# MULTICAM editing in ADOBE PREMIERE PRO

G'day everyone, how's it going? Just doing a quick video on the second part of the behind the scenes with Ryan Bowles. The first part, if you watched it, I'll link it above, was where I went and shot the piece with Ryan and I just showed you guys how I set up the cameras and all that sort of stuff. This one is going to be how I do the edit, take it into Premiere Pro and showing you the multicam setup function within Premiere Pro. So let's jump right in and get going. All right, so here's my screen with already the
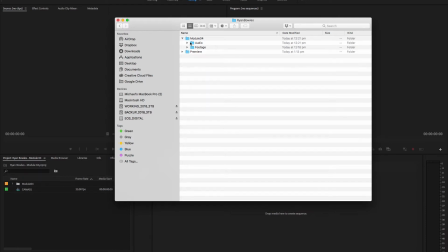[0:36]
files loaded off the cards onto my main hard drive, which is my main working hard drive. So basically all the footage here I've got ready to go across to Premiere. Now, all I've done then is dragged that across to Premiere into my project. I've created a new project and my base point is basically started here. So I've got all the audio here and all the footage you can see from the 5D3, the top down shot, if you remember from the previous video, and this one is the 5D4, which is the front on shot,
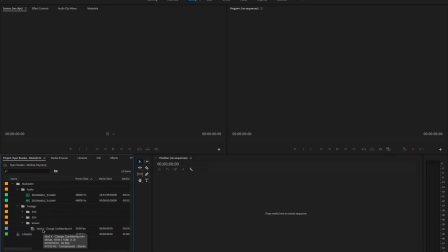[1:12]
and I'm cutting that into two different shots, and then I've got the screen capture as well. So just for time's sake, what I've gone and done is I've put all of that into a timeline and I've synced everything up.
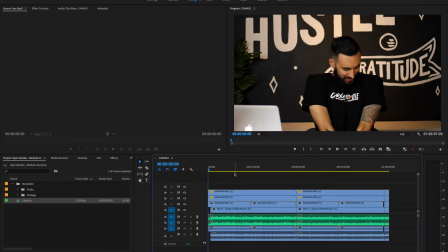[1:27]
So let me just open that and show you what that looks like. Right, so basically all this obviously comes in as single files. So let's look at first the top, this one V4. So if we just single that out,
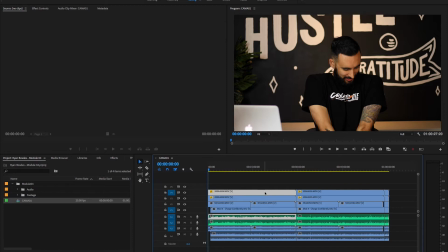[1:45]
basically this is the main shot in 4K. So this is the main shot in 4K from the Canon 5D Mark IV. It's recorded onto a 256 gigabyte SanDisk Extreme Pro card. So that means that this file is basically able to record the whole 30 minutes, which is the whole length of recording that the camera can take. It doesn't split it into 4 gigabyte files because of the 256 gigabyte card size.
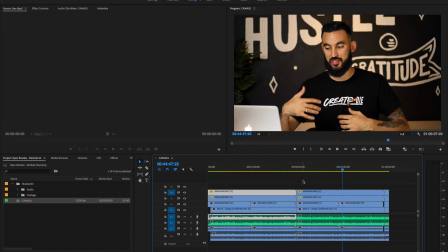[2:15]
So that's something that's really cool. So it drops in just like this with three clips, and then at the end, Ryan didn't complete within 1 hour, so there was just a little bit of time at the end as well. Middle of the shoot, all cameras stopped at the same time, so I had to reset and restart all the cameras at the same time.
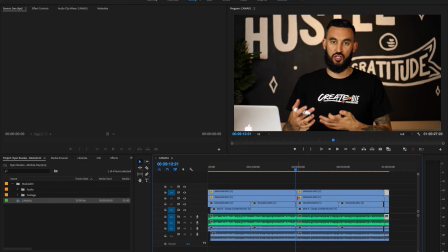[2:33]
So I've gone and trimmed this up and cut that little bit out and cut a few other bits out, so we've pretty much just got the actual presentation running from start to finish here. Now, the other thing that we've got here is the second camera setup. So if I just show you that, I'll mute out that first camera. The second camera that I'm using is the same 4K shot, but I'm cropping in.
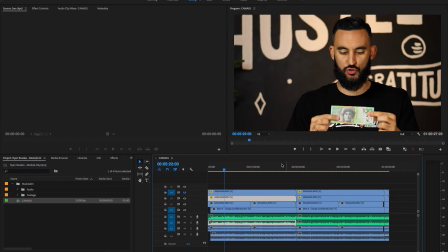[2:55]
So here Ryan is on screen holding a $100 bill, and I'm cropping in on him so that I can have a second option to cut to, just to create engagement when he's looking at camera, when he's making points, when he's finalizing topics or starting a new topic.
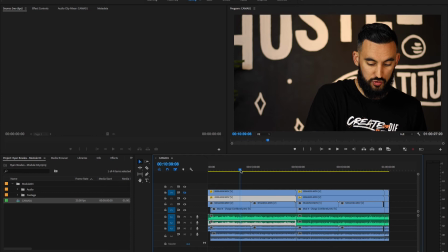[3:12]
I can cut to that tighter shot, and it's gonna give me a better all-round feel to the overall video. So just tightening it up a little bit with that second shot. The third shot then is the top-down shot.
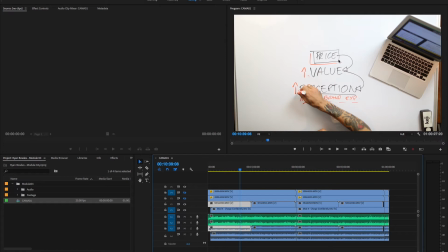[3:23]
Now, there's still a little bit of cleanup I'm gonna do, and I'm gonna show you that on this shot. But basically, it's the camera, the 5D Mark III, sitting overhead and top-down, just shooting in 24 frames per second. So you can see that's nice and focused on what he's writing. So this also creates great engagement. It's low depth of field, so it's really just popping in the frame where the pen is writing on the board.
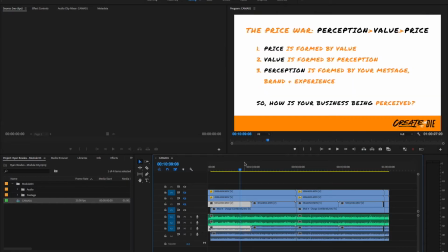[3:48]
So that's my third shot. And then finally, final shot I have is the screen that on Ryan's computer that he used. So I can cut to this screen capture if there's anything that's like really important stuff that the students of Ryan need to write down or anything, then they can cut to this shot.